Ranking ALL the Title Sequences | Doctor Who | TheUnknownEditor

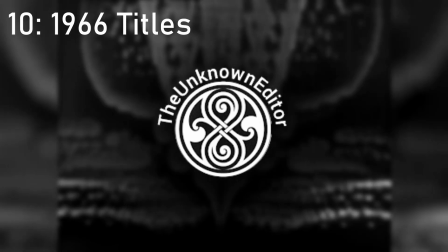I really like this title sequence because i feel like they they knew how to use the um howl around
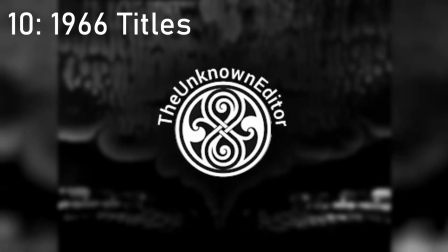technology sort of more they were more experienced with it so it is sort of an upgrade of the william hartnell
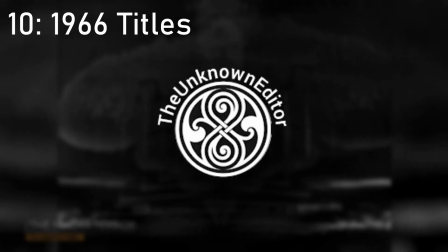title sequence the only reason um this is below the william hartnell title sequence
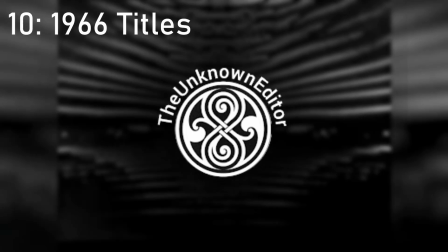is just because the hartman title sequence is too iconic for me to put in um as low a place as this but I do like this
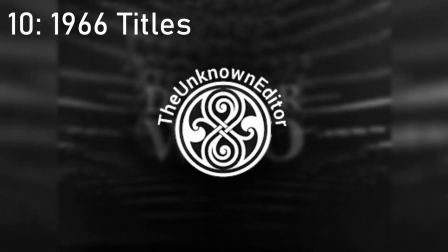it looks a little bit weird at the start when it when the time vortex is sort of forming it looks more like a sort of building that
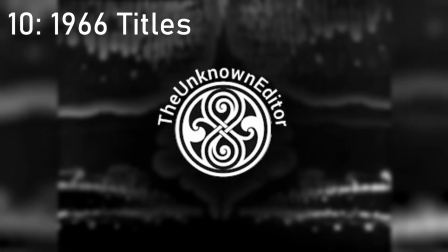sort of flows out which is a little bit weird but
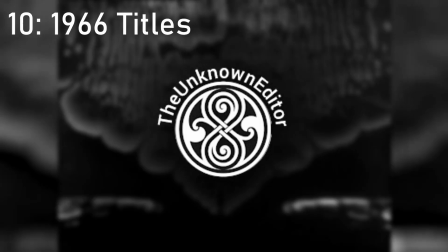I do like the hiss sound effects where at the start of the type sequence it almost sounds like the music or the howl around is
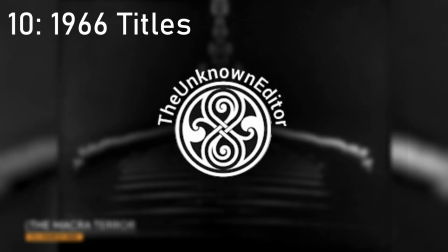overflowing it's a really nice sound effect and it really works well with the title sequence.
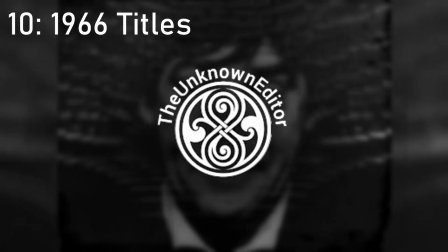The photo of Troughton and the reveal of his face has done really well and I don't really have anything bad to say about this sequence.
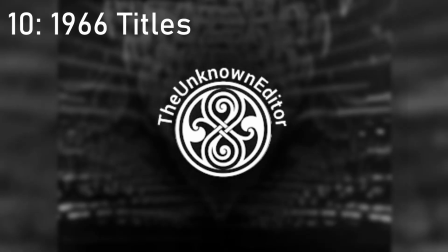It's not as good as other ones.
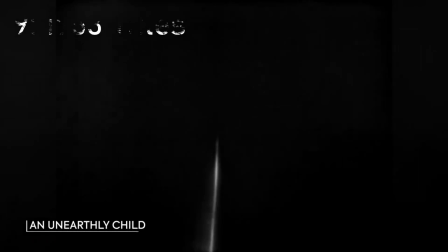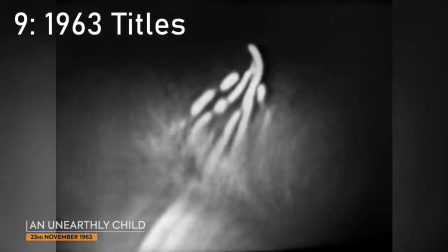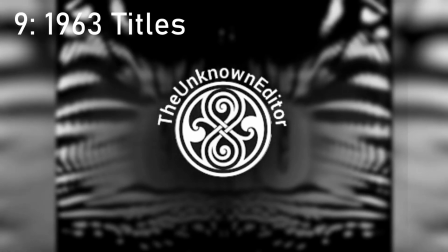So now we come on to the original Doctor Who title sequence as it featured in the first Doctor Zero, first appearing in 1963.
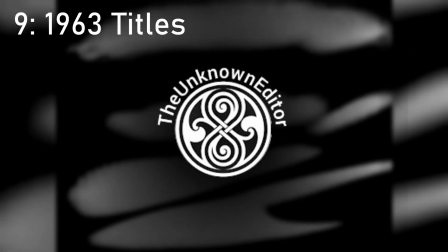Now, these are too iconic to put any lower, because they are the original, they set the bar from everything else.
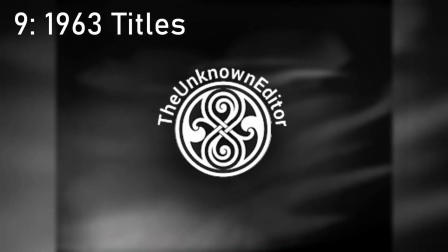Nothing like them had been done at the time, the howl around effect was, you know, nothing else had been used on it, not to my knowledge anyway.
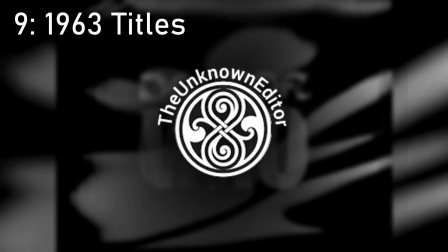And it's so iconic that every title sequence has
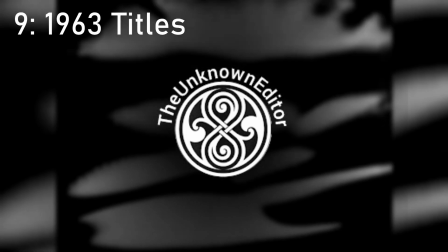sort of based themselves around it but put their own take on it slightly
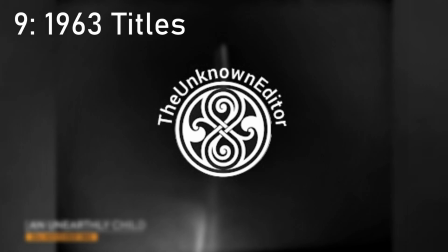so um yeah there's nothing obviously it is a bit dated but in
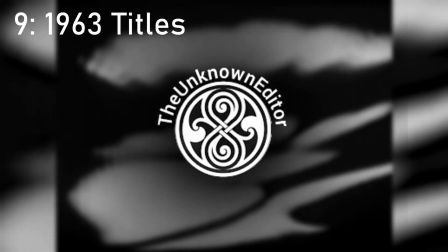my opinion it does still hold up there's videos where people including myself have tried to sort of modernize
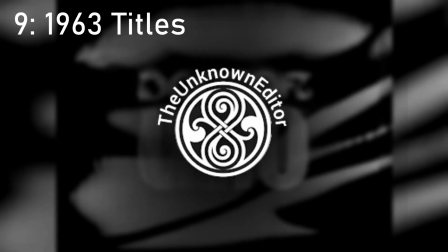it with a few effects but still using the same footage and i feel like you have achieved that um
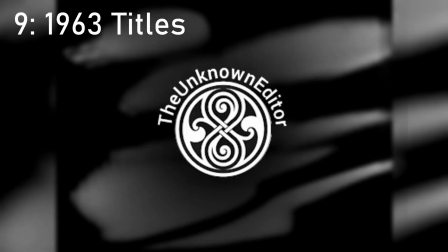so yeah and it and it does show that it still holds up to all of the other title sequences,
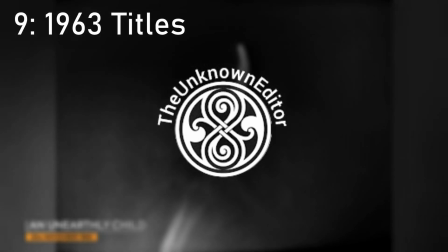maybe not in black and white, but even so, it is iconic, it is the original, and you've got to give it credit for that.
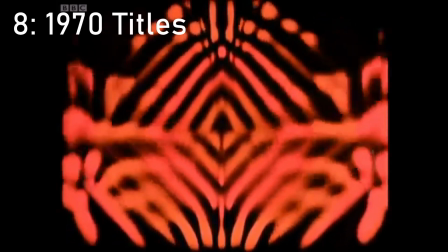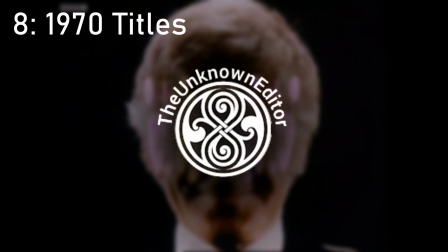So in 8th place, we have the 1970 title sequence, which ran through the majority of the John Pertwee era.
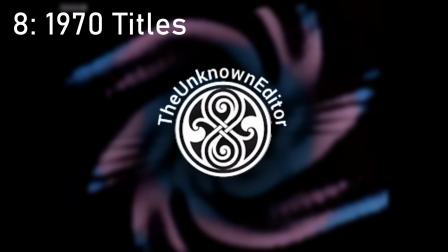So I do love this title sequence, it's very colourful,
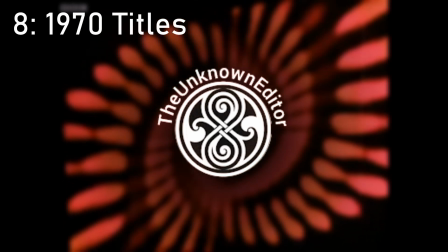you can see they made use of having Doctor Who in colour and being able to film it in colour.
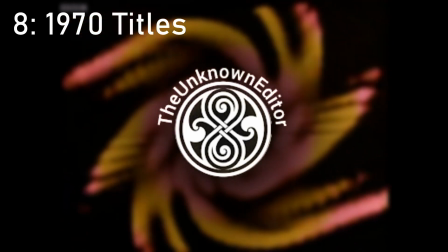And yeah, this is the last time that they use the Howl around effect properly.
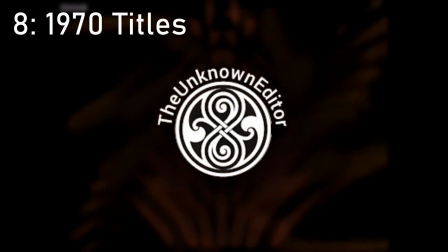And they have sort of mastered using it so they make all these vortexes that
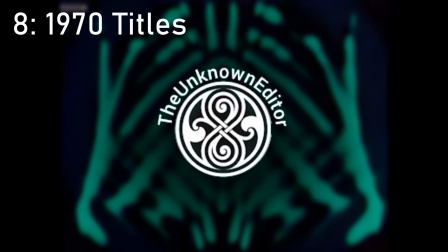actually look like vortexes rather than just sort of random mirror-y things.
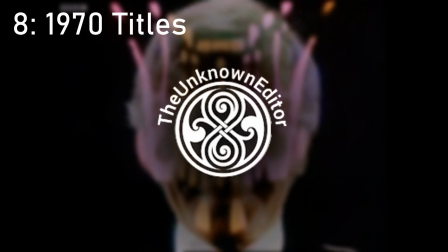And the thing I like about this is it looks alien.
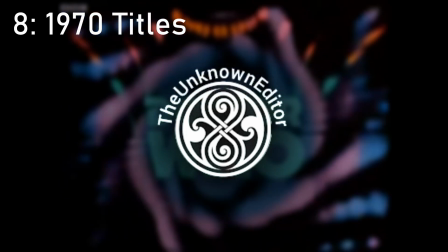It doesn't look like human, it doesn't look CGI, there's no TARDIS, there's no flashy, you know, it looks alien.
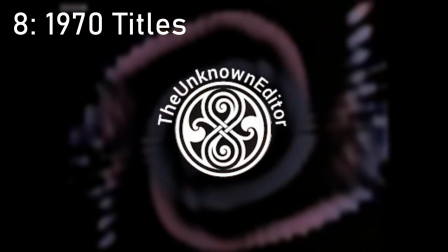And the third Doctor was alien, obviously every Doctor's alien, but the third Doctor, they were very alien,
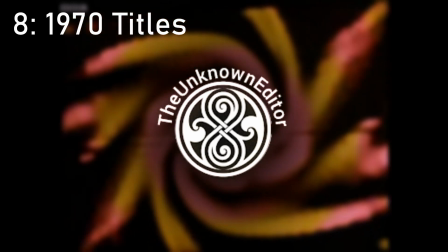and I think that this title sequence definitely fitted John Pertwee's interpretation of the character.